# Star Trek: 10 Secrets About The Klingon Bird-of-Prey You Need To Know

Hello, hello, and welcome back to this latest video of...
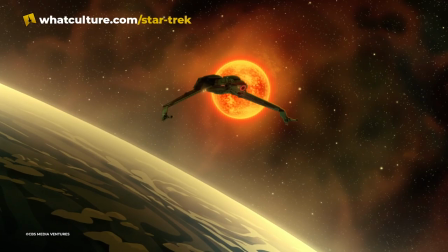4s
We are going to be going through one of the most famous ships in all of Star Trek history now in a moment.
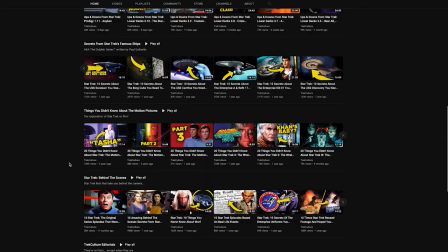10s
Before we do that, please don't forget to like, share, and subscribe. We are so close to 250,000 subscribers.
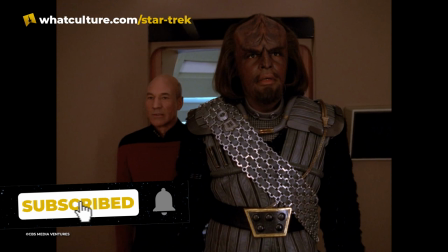17s
You are amazing and awesome, and we massively, massively appreciate your support. Thank you so much, everyone. Remember as well to give the original article that this video was based on a read. It was written by the astounding Paul Sutherland, who I fully believe will be running Utopia Planitia shipyards given half a chance.
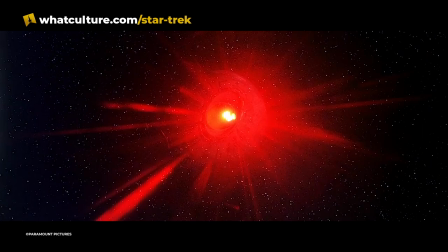37s
Now, as you've probably guessed from the thumbnail, we're going to be going through the Klingon Bird of Prey,
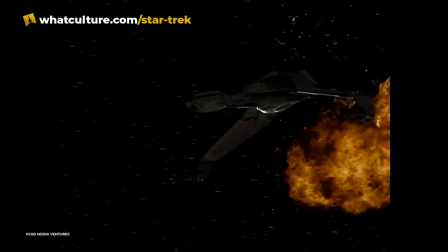42s
which is probably the most famous alien ship of them all.
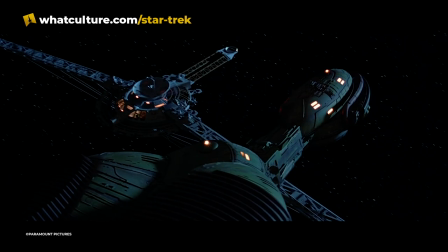46s
This ship is almost as recognizable as the Klingons themselves,
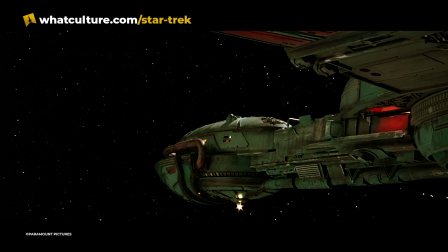50s
famously beginning life as a Romulan vessel before being retconned to being part of the Empire. This has gone through several different iterations and sizes. We will be going through the Burel, Cavort, and D-12 class ships as well. Grab yourself a gallon or two of blood wine and let's get to it.
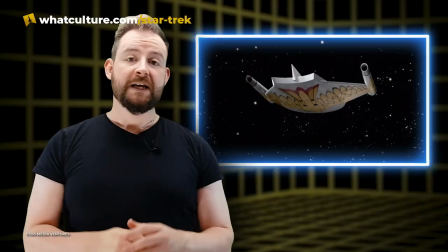74s
Welcome to 10 Secrets of the Klingon Bird of Prey. Number 10, Romulan Retcon.
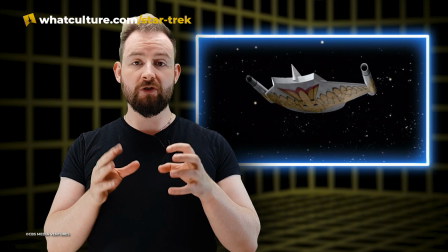80s
Now, as I just noted, the Klingon Bird of Prey was originally intended to be a motion picture era style
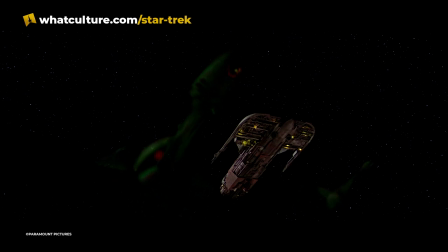87s
redesign of the classic Romulan Bird of Prey from the original series.
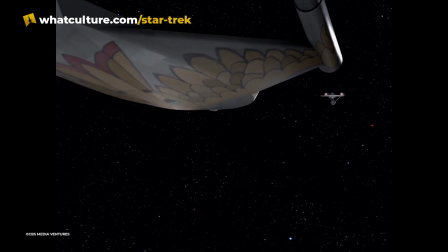91s
Initial drafts of the ship would refer to the ship as Romulan, and that's where the Bird of Prey title came from.
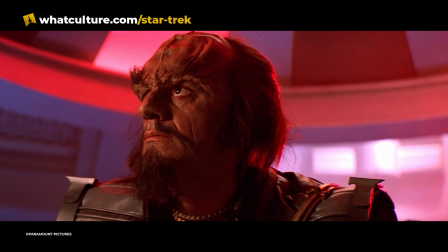98s
However, as the scripting process went on, the Romulans were swapped out for Klingons,
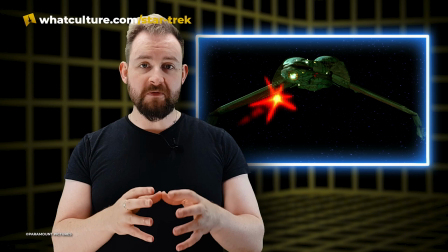103s
and their proprietary Bird of Prey was swapped out to be a stolen one. Ultimately, in the version of the script that was filmed and released,
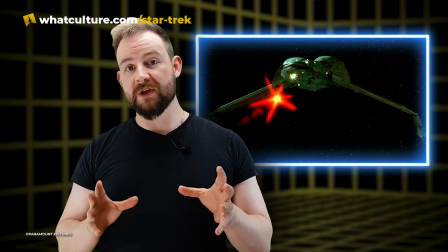111s
the Bird of Prey was simply a Klingon Bird of Prey with no reference to the Romulan connection whatsoever.
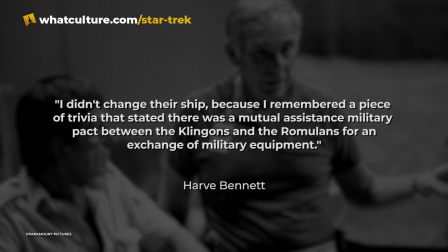118s
There was, however, an in-universe explanation. According to writer-producer Harve Bennett, "I didn't change their ship because I remembered a piece of trivia that stated there was a
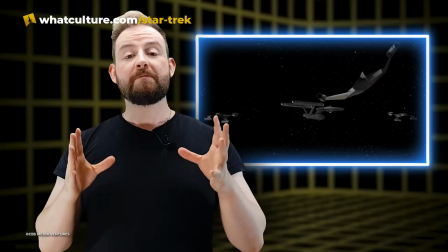126s
mutual assistance military pact between the Klingons and the Romulans for an exchange of military equipment."
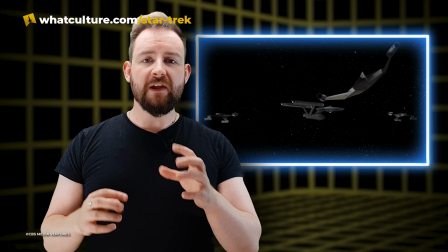132s
Bennett's explanation would remain as part of fanon for decades,
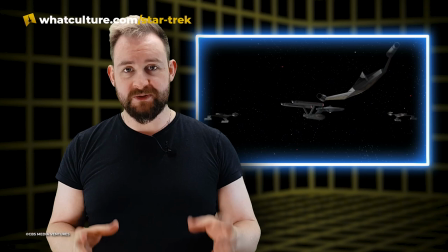137s
and like the Romulan use of Klingon battlecruisers in the original series, it was simply a way of explaining it away.
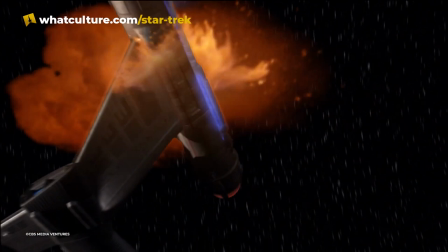144s
That is, until Star Trek Enterprise came along and showed the Klingons using 22nd century variations of the Bird of Prey,
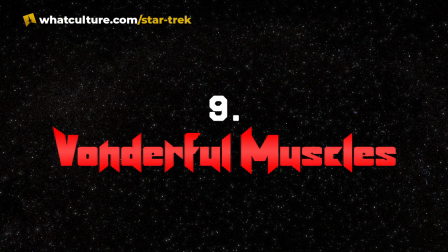151s
thus completely retconning that in-universe explanation. It was nice while it lasted, though.
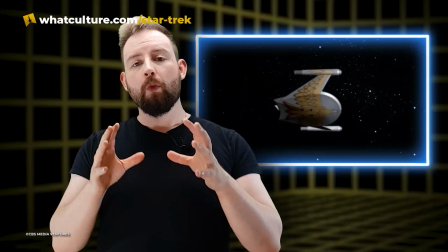157s
Number 9. Wonderful Muscles.
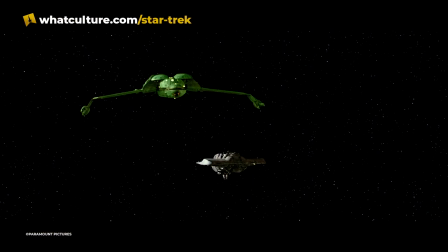160s
While you can easily trace the configuration and inspiration for the Klingon Bird of Prey back to the original series episode Balance of Terror,
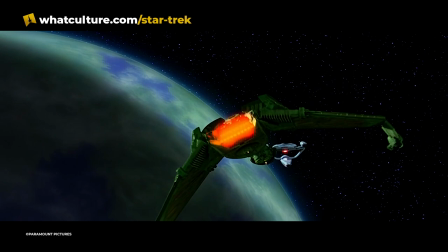168s
the filmmakers didn't rely solely on Wat Chang's original design. In a somewhat novel move for Star Trek films at the time,
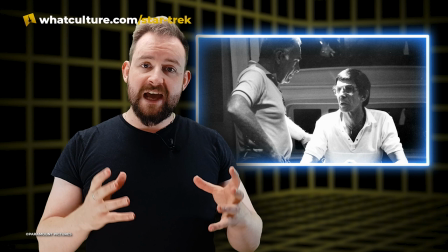176s
the art department itself was bypassed and Leonard Nimoy handed off design of the Klingon Bird of Prey to ILM,
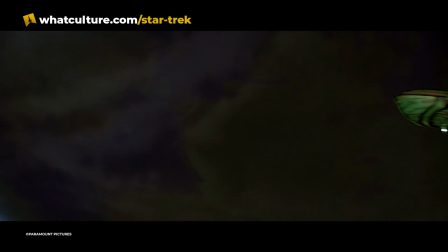184s
which was doing the effects for the film. During early discussions with Nimoy, ILM's Nilo Rodas, David Carson,
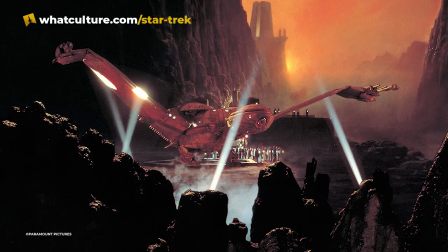191s
and Bill George were inspired by the director's imitation of a predatory bird, arms outstretched like wings.
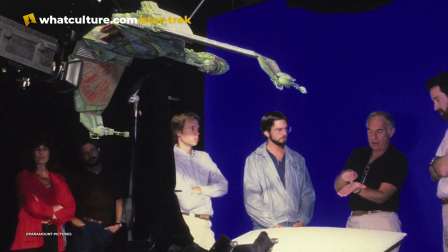198s
Nimoy's guidance also included the directive that the ship should possess an elongated neck,
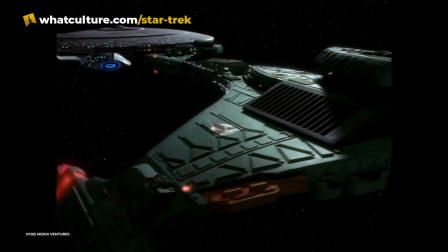203s
again a characteristic of an attacking bird, and one that would be incorporated in Klingon starship designs for decades to come.
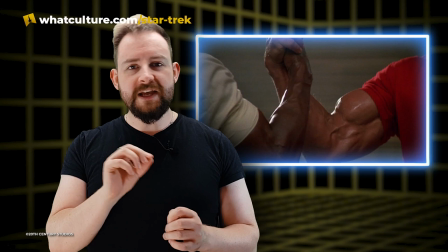210s
Further exploring various concepts for the ship, Nilo Rodas drew a vague impression of a muscled man,
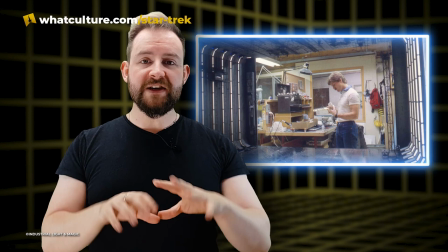216s
and then based the Bird of Prey as this man flexing his muscles in a downward position.
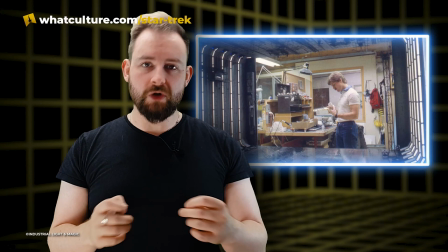223s
Model maker Bill George then designed the ship around that, with the railed vents above the wings as the shoulders of this muscle man,
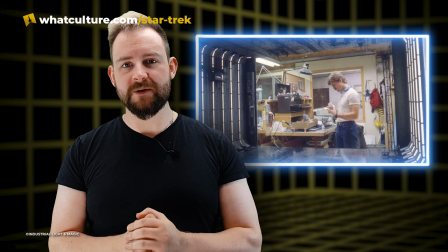231s
and the wings down in attack position like the arms being outstretched.
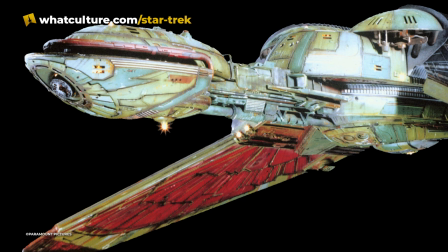235s
There was even red piping added around the head of the Bird of Prey to simulate the chin guard on a football player's helmet.